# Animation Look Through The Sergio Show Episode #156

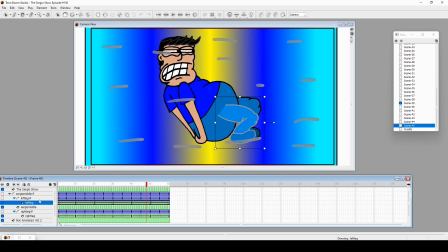[4:08]
like nice little hair wave I never do the hair going against the wind kind of thing but here we are oh I really need a blast you know I need explode
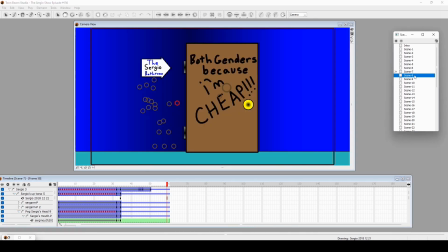[4:19]
and I get another swoosh like whoop
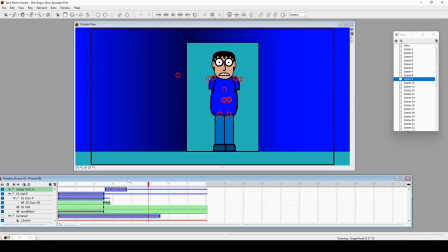boof because it's that much of an emergency
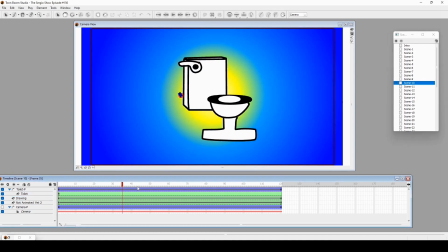[4:39]
toilet toilet oh
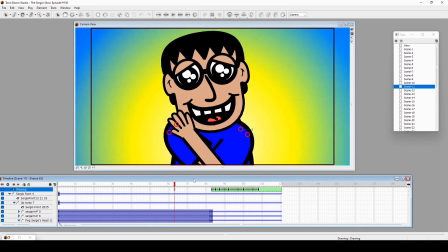[4:49]
so this the reason why it looks like that it's because i think i took
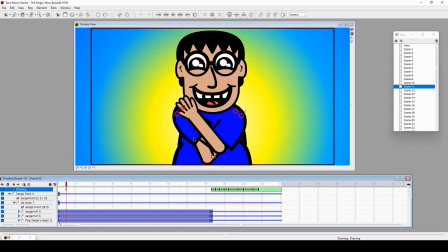[4:53]
exported this whole thing and i cut it and i cut it between the zoom
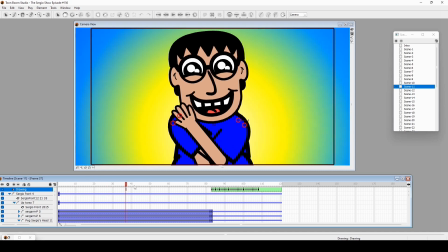[4:58]
zoom ins of the toilet so you see a shot of this then the toilet then shot of this toilet then shot of this so
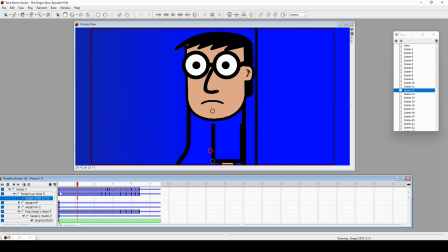[5:06]
that was the idea sometimes i would just animate a shot like that and just take it to editing oh yeah
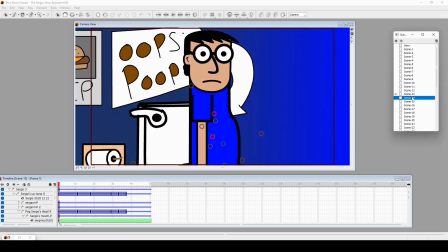[5:16]
i feel you oh
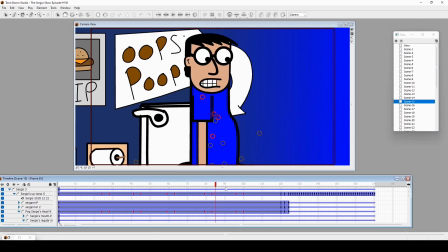[5:21]
the suspense i guess it's not happening oh oh it was happening there's
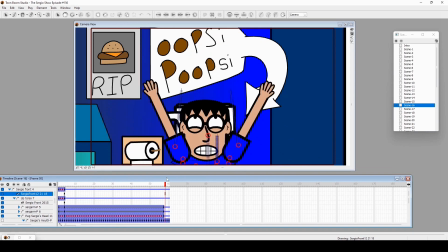[5:34]
some nice visual aids i like this like don't you just like like i'm trying to animate how how i felt when i just have these moments you know and i hope people can relate to the episode from that you know it's not the toilet humor is supposed to enjoy even though it's there
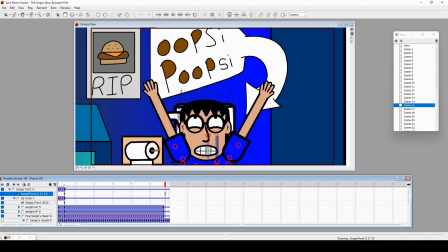[5:51]
but it's just the feeling that the the human emotion you get to like blasting out
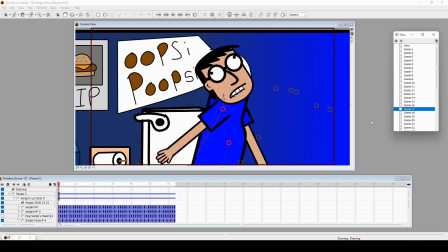[5:56]
all the the blast this is also my favorite one this
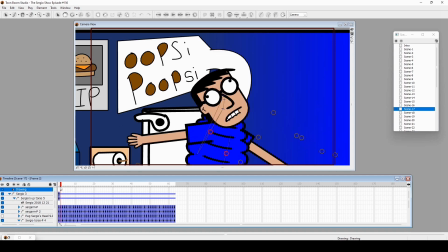[6:01]
is yeah one of my favorite animation moments boom boom boom boom boom it's just shooting out of me for this animation to work the torso was its own layer and i just changed the
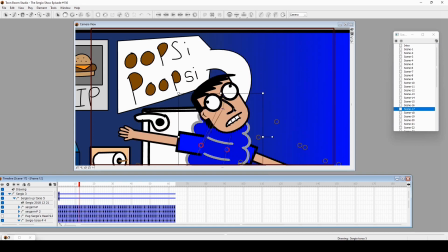[6:14]
the frames of the layers and i was like okay to have it make it look like a plunge i would have to just draw every frame of it shooting out a frame of it like like squishing and i would have to move the arms around and and the head so it was all
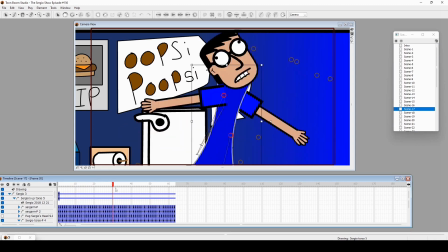[6:32]
these three things following the tour so usually doesn't happen in public rig animation but in this case for this to look like oh it's like shooting out of me this is the best way it's supposed to look you
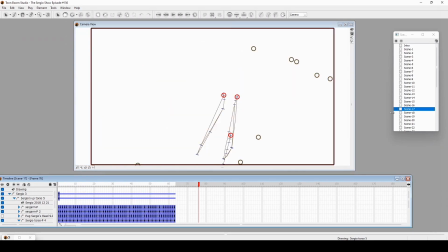[6:45]
know it was a lot lip biting of course
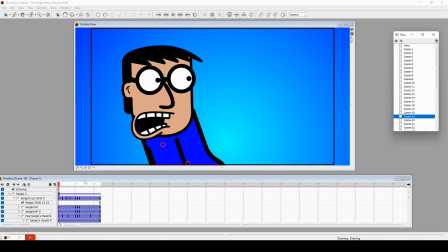[6:53]
there were there were some complicated shots but there were also some fun facial expression shots like this all i
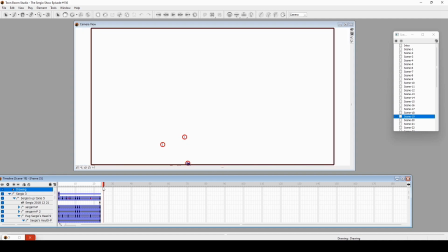[7:00]
did was just actually one hoof and i just copy and pasted the editing and just cycled
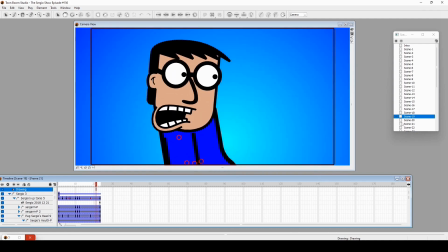[7:06]
it and sped it up so make it look like now i made it yet i think i went somewhere else with that
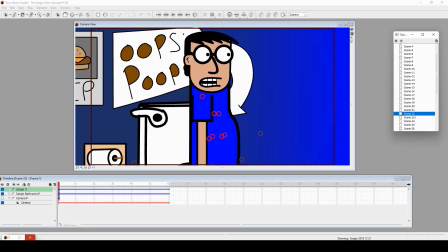[7:14]
another shot of going yeah all right so yeah i was like
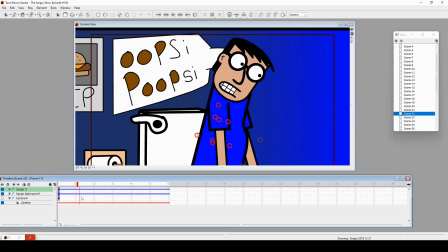[7:19]
oh that was a good one yeah i was like i think i got the timing wrong because originally i
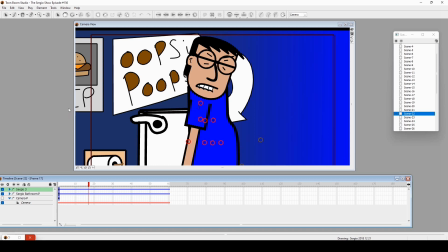[7:25]
wanted to be like thump thump thump thump you know to that rhythm thump thump thump thump but the timing came out wrong and i was animating in a way where i was just copying pasting the the torso and trying to move the outlines using an anchor tool and it didn't come out looking
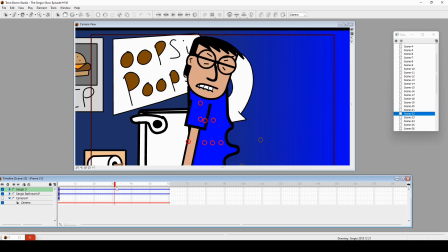[7:41]
how i wanted it to and the timing wasn't right but i was in a time crunch and i thought that's good enough it still got like the what i wanted but just not timing wise it was like thump thump thump thump thump now it's like i want to be thump thump thump thump
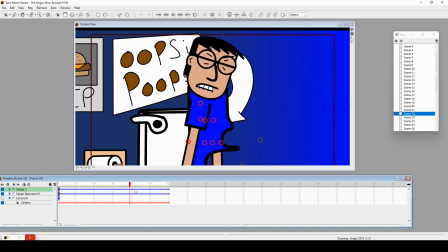[7:57]
you know thump thump thump thump thump
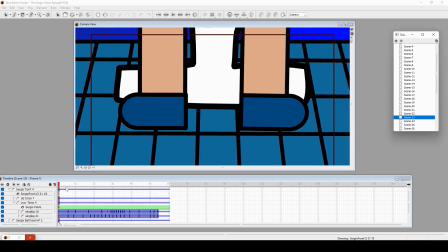[8:03]
to that beat but i didn't figure it out in time
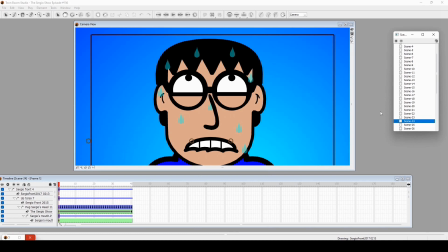[8:08]
struggling with the legs no problem sweating yeah that makes so much sense
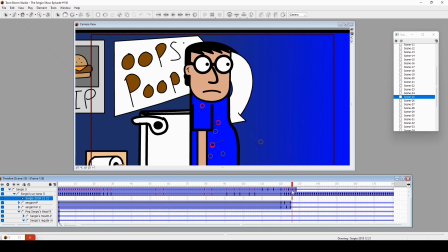[8:16]
oh it's over now there's a part where you saw something down here i do want to acknowledge that's just my leg
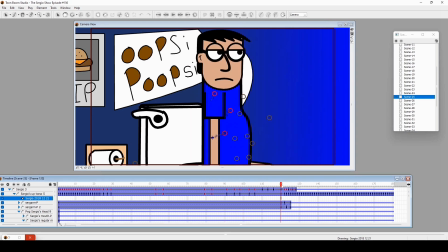[8:24]
that's just my leg yeah yep leg that's just leg see
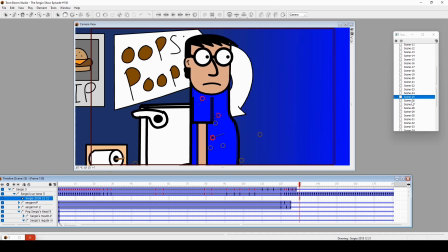[8:37]
leg yeah anything more it's not really oh
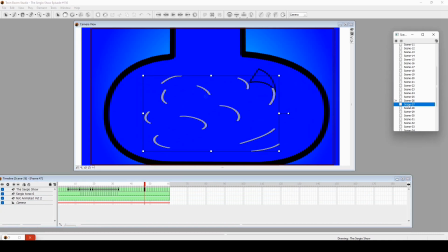[8:43]
it's getting worse i recycled it and then just animated the extension of the tum tum more sweating this is the color
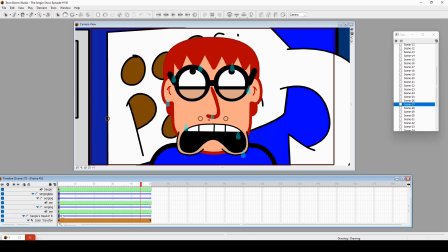[8:50]
change effect here where i just took the layer right here and i said to like nothing and then red so it goes like oh
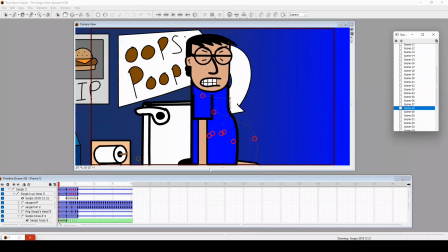[8:58]
red advantage of that effect oh
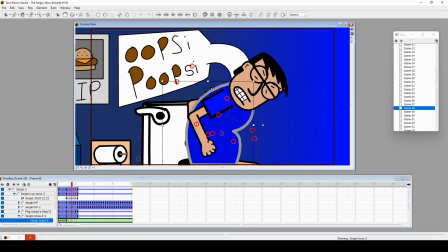[9:03]
this one was nice because i again animated the torso uh folding into itself so it's the original torso then a couple of different frames i think yeah i shouldn't have done it like that i think there was a mistake there but it came off yeah there's supposed
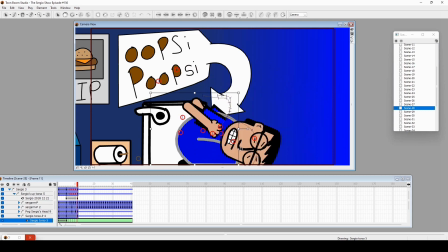[9:16]
to be it was supposed to be breaking a little bit more folding into it then to this uh my mistake but it's still it's still animated well you barely notice that frame but you see this i have to animate the head going down here and the arms like this but like i said
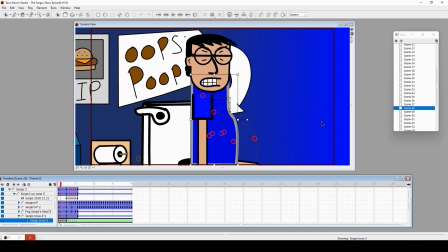[9:32]
we've all been through this again leg again
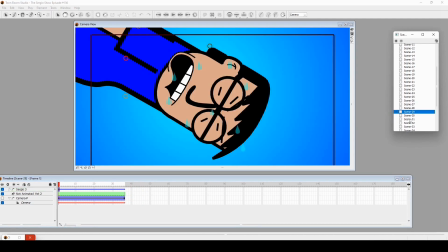[9:42]
with the face going red and uh
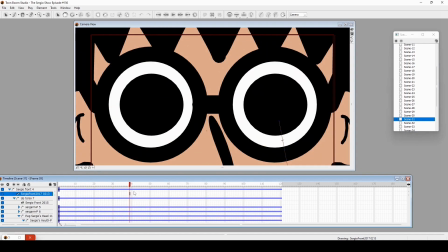[9:47]
this one since it's such an epic moment it's like oh the pupils just dilating
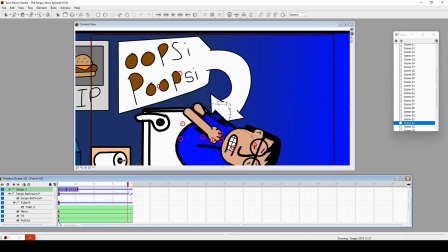[9:53]
how intense it is this part is actually i it looks like this forward but uh when i want to do the part where i go endless amounts of poop i actually animated this which is just um an earlier piece of animation edited a little bit
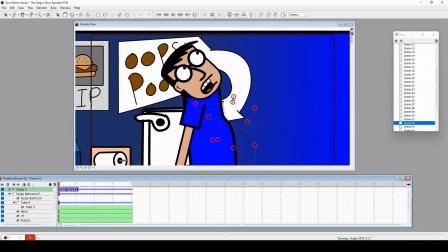[10:12]
and took it to editing and reversed it so it's it's animated forward but i took it back uh backwards in editing to give it that look that it's going
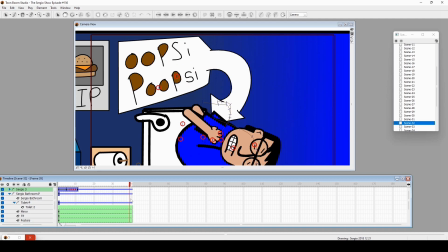[10:22]
oh not not this but whoa and then i cut to
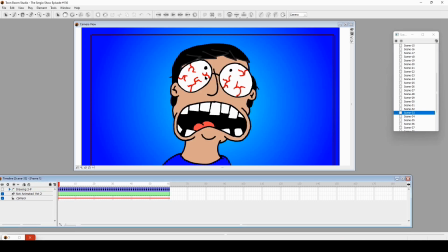[10:28]
these wonderful drawings again the facial expressions and it's just one drawing oh no it's one drawing yeah copy and pasted a couple
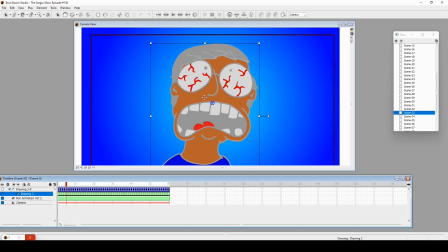[10:39]
frames uh each frame was slightly uh boiled by uh the smooth effect cycled and uh animate the pigs going up and down you know to give it that boiling moving intense
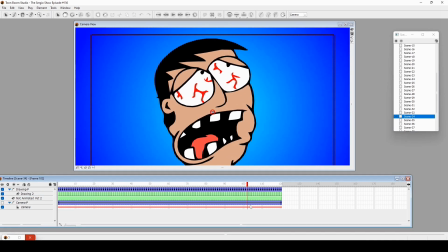[10:51]
look same thing here now that was an explosion another
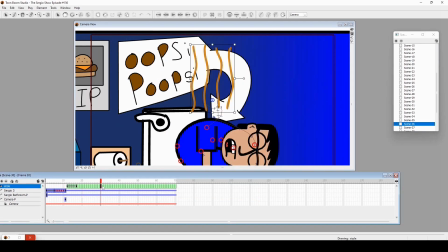[11:00]
one of this and then i just like again the animation of going oh but redoing the face a little bit more because I'm just knocked out
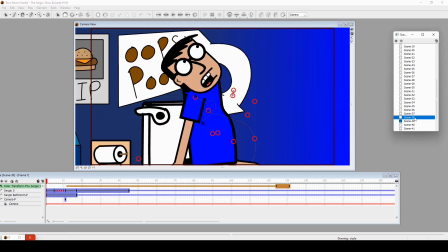[11:13]
12 hours later oh
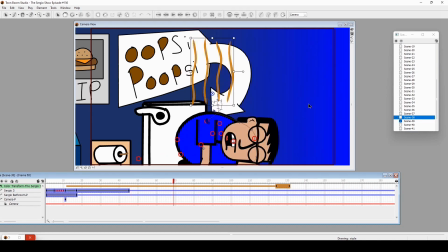[11:19]
yeah this was edited out because I was like let me use the doesn't mean just extend the animation but as for the animation I couldn't really remove here I just kept it and took it out and editing so it starts the scene
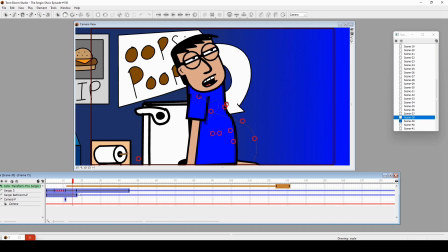[11:31]
starts off like this so this this part was cut out and picked over a lift off here.
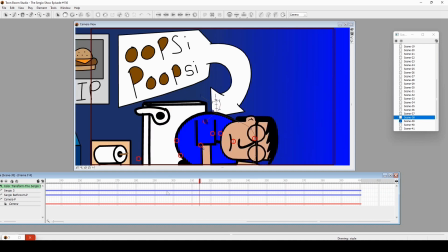[11:38]
Waking up and all that stuff. There you go. That was my sign off where I just didn't say anything at this point. And there you go. That was the animation look through of 156 of The Sergio Show.
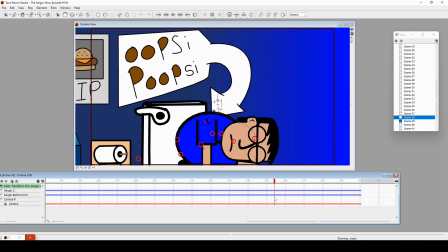[11:52]
I really loved animating this. This is actually one of my favorite episodes. I love it so much that I end up doing two more sequels and we'll see if we can get through those. So yeah, that's all for this look through. I hope you enjoyed it as much as I did any questions comments down below again
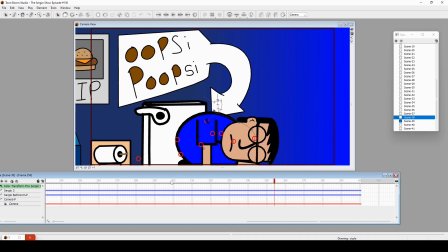[12:08]
thank you very much for liking and subscribing and again watching this video and questions comments down below and follow me on social medias and all that stuff and again thank you I am Sergio Dominguez saying have an animated day